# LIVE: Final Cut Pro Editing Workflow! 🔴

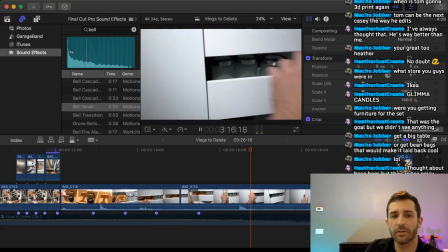I really like the clip of my hands shutting the door because there's this weird spotlight effect, which I think looks cool.
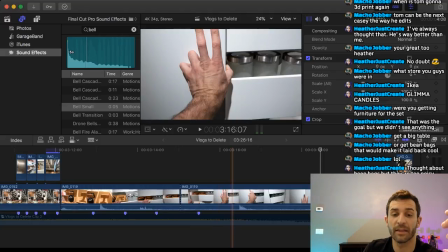And I thought the closing of a door is a good like end of the episode thing. So I'm going to incorporate that somewhere else.
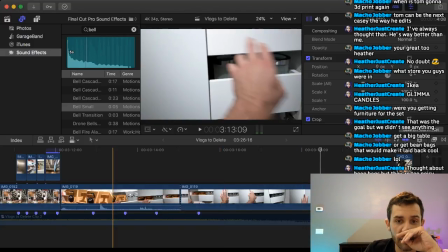This, though, where these get pushed in is kind of a cool clip.
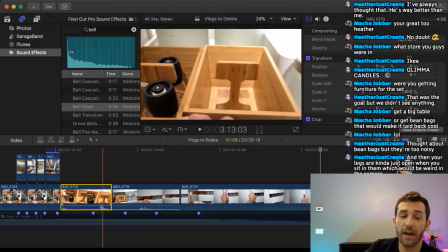So I think I'm going to use that. So basically what I'm doing now is I'm taking single shots and I'm chopping them up into individual,
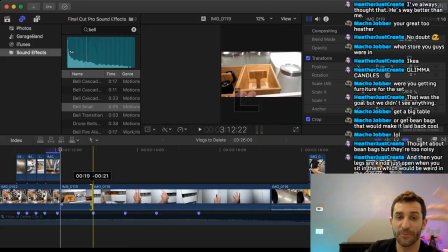like getting multiple shots out of one shot.
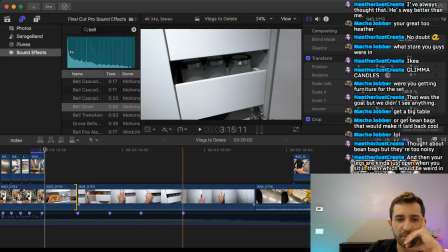That makes sense. That sounded stupid. Sorry.
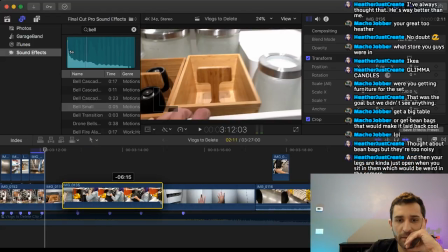Backpacks. Backpack. Cool.
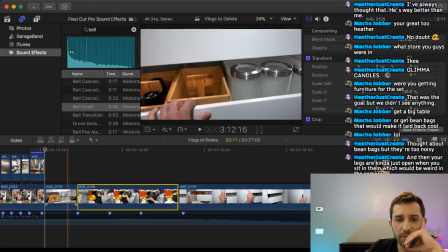That works out perfectly. This segment, boom, she opens up the backpack. That works really well.
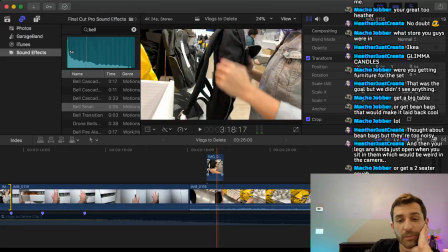If I had known how to do slow motion yet, this would have been so much fun to have like a bunch of slow motion stuff in here. I am addicted to slow motion right now. Boom.
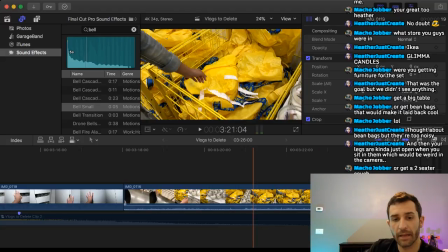Heather picking up the yellow IKEA bag. That's a good shot to use. I will definitely be taking that. Boom. There we go.
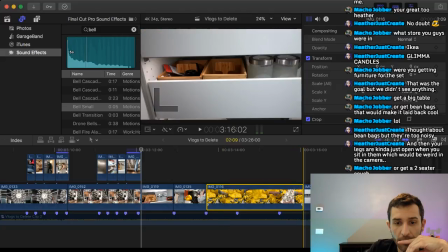And now I only need one more, which could probably be, oh,
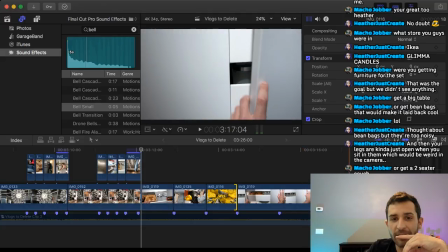if I shut the cabinet right here where the cabinet shuts,
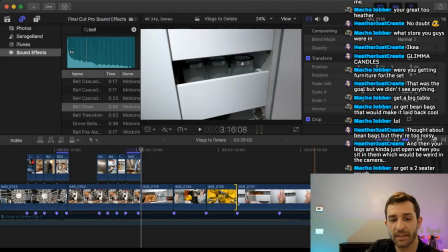if I match that up with this last little beat, I think that would end up looking really cool.
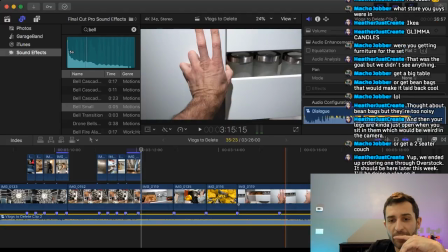And all I need to do that is move this marker kind of like
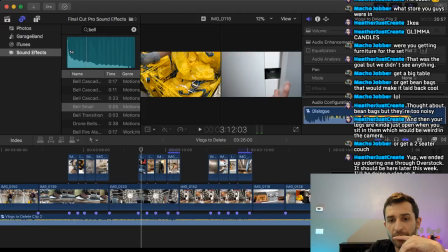I don't know. Let's see.
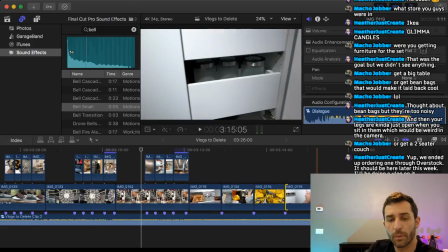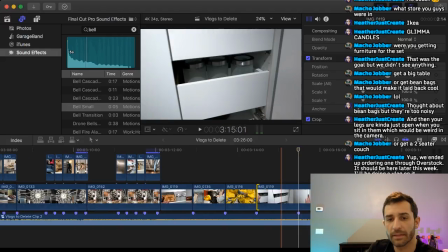Let's see. We're getting closer. See, I have like the sloppiest. There's all these efficient ways to edit, but I'm so, yeah.
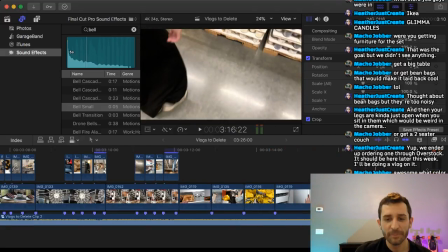Oh, that's perfect because it shuts and then hand goes away. And then I'm going to drag in
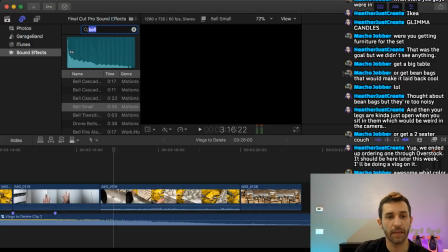just some black blank video.
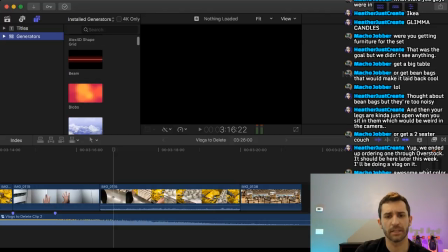This is weird. Why did it change? There we go. There we go.
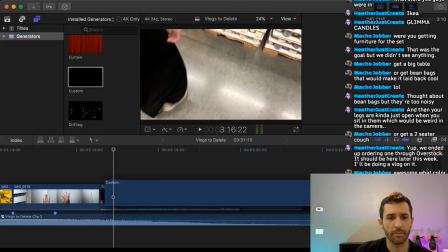Black video.
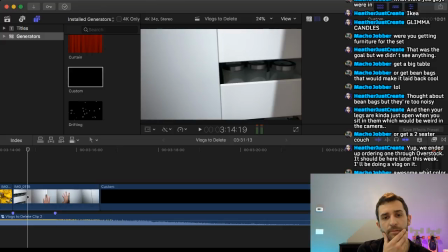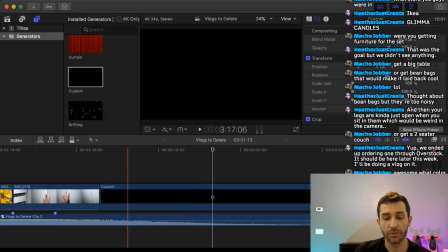Right here would be a great spot for me to take the artwork I made a minute ago and have it say test passed, just like I did before. Oops.
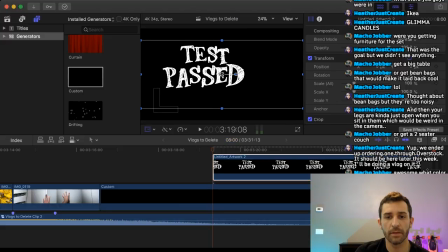Final Cut, why are you doing this to me?
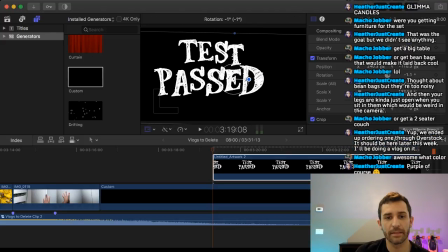There we go. Test passed. Boom. So it's going to end.
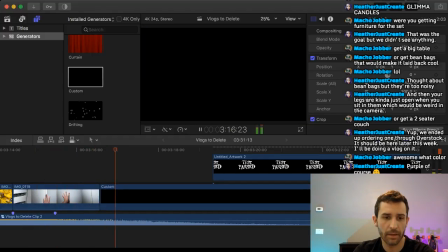Wait a minute. Let me see.
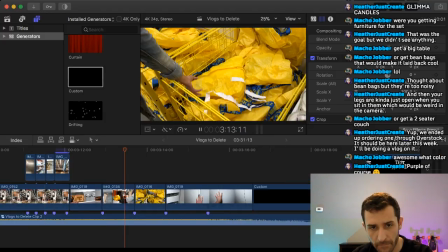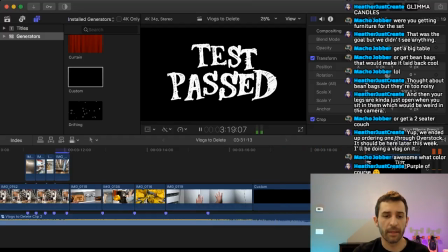Yes, perfect. And that's where I need that small bell sound again.
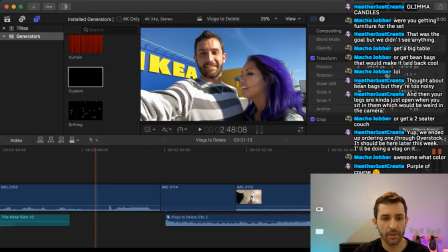So I'm going to just run over here, copy it,
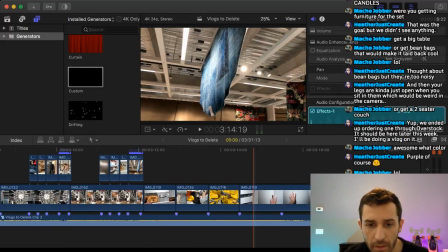and paste it here, and try to line it up there.
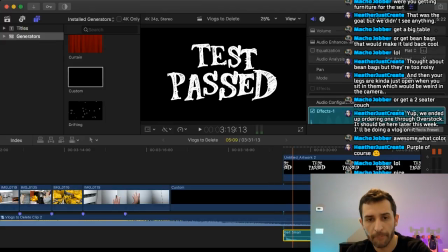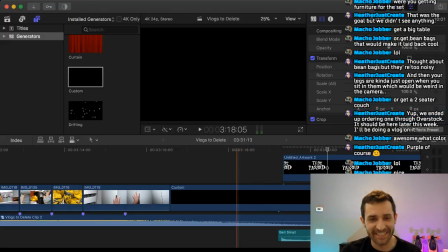I love that, from this serious music to the stupid bell.
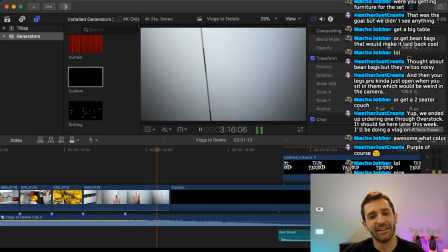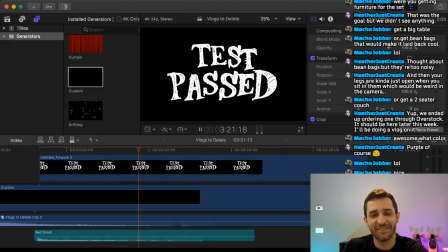See, I love just stupid stuff like that. It's great.
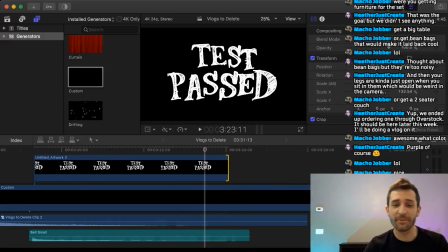And now, that's basically where the video ends. So let's run through this IKEA segment.
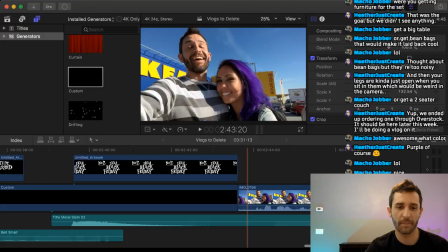So you can kind of see where we're at. We'll go from the end of the first segment.
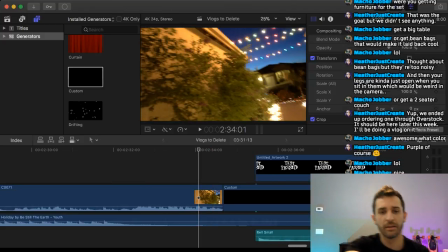The next. Test was passed.
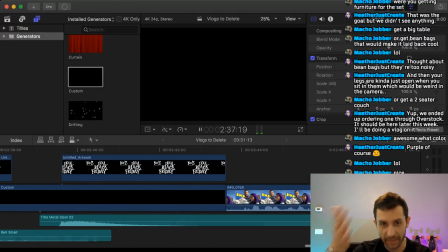Next segment.